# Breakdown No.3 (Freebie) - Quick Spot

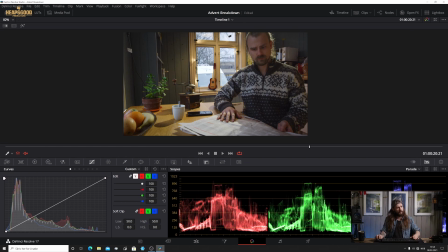8:11 I wanted to give it a little bit of depth. I'm shooting kind of into that corner of the room there just to give a little bit of interest around the whole room. We're getting some, from the light that's up above here, getting some interest just on these items here.
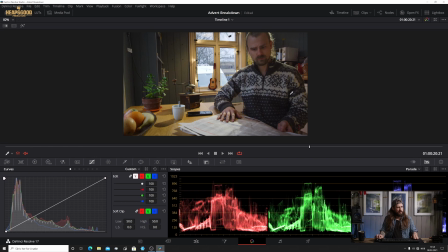8:29 There's definitely lots of nice diffused daylight exposure just to bring up the levels on Krista, and that looks great, that scene.
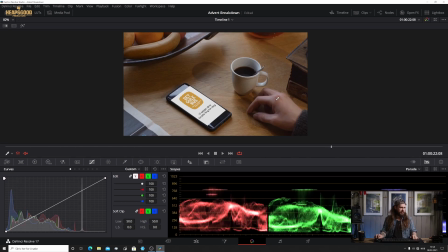8:37 Then we jump to the phone scene. So we've got our coffee cup, we've got that long shadow as we see here before. The phone has a green screen on here, so we can get that ba-ding on the phone here.
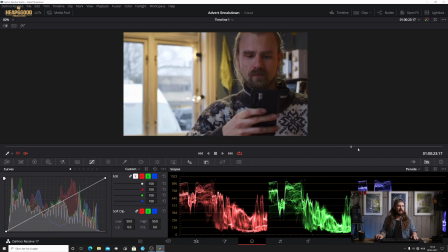8:53 And then we move over to the close-up of Krista. Again, shooting relatively in the same position. Here I didn't move the camera at all. I just switched lenses out from a 15mm, which is this one,
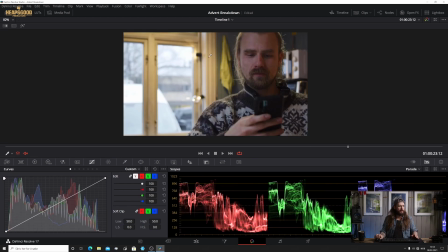9:09 and then to the 35mm, I believe, which gives us this nice compressed background look. And again, giving Krista, that daylight coming in here, a little bit of the separation in the background there, and that completes our shot there.
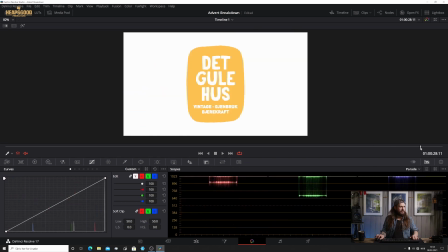9:25 And then to the logo. Yeah. So I'm going to stop right there and say that if you enjoyed that, give us some feedback, of course. It was a quick breakdown. What I'm going to do is I'm going to go further and deeper into the breakdown and talk a little bit more on the technical aspects of what I used, how I used it, and a bit of the storyboarding planning over on my Patreon page. So that is at www.patreon.com/heapsgoodproductions. and you'll find other breakdowns and more deeper insights, but particularly linked to this advert here. I'll show some behind the scenes photos and a couple of the other videos that weren't shot here, but just to talk about, you know, some of the technical pitfalls and some of the technical pluses and happy accidents that we went through. Until then, yeah, share your thoughts. Maybe hit that like button. We're all slaves to the like button, but I guess it's important. And if you like my content, yeah, feel free to subscribe and follow me on Patreon. And also follow me on and subscribe on YouTube here too. Excellent. That's it for me today for this one. I'll see you later. Hooroo.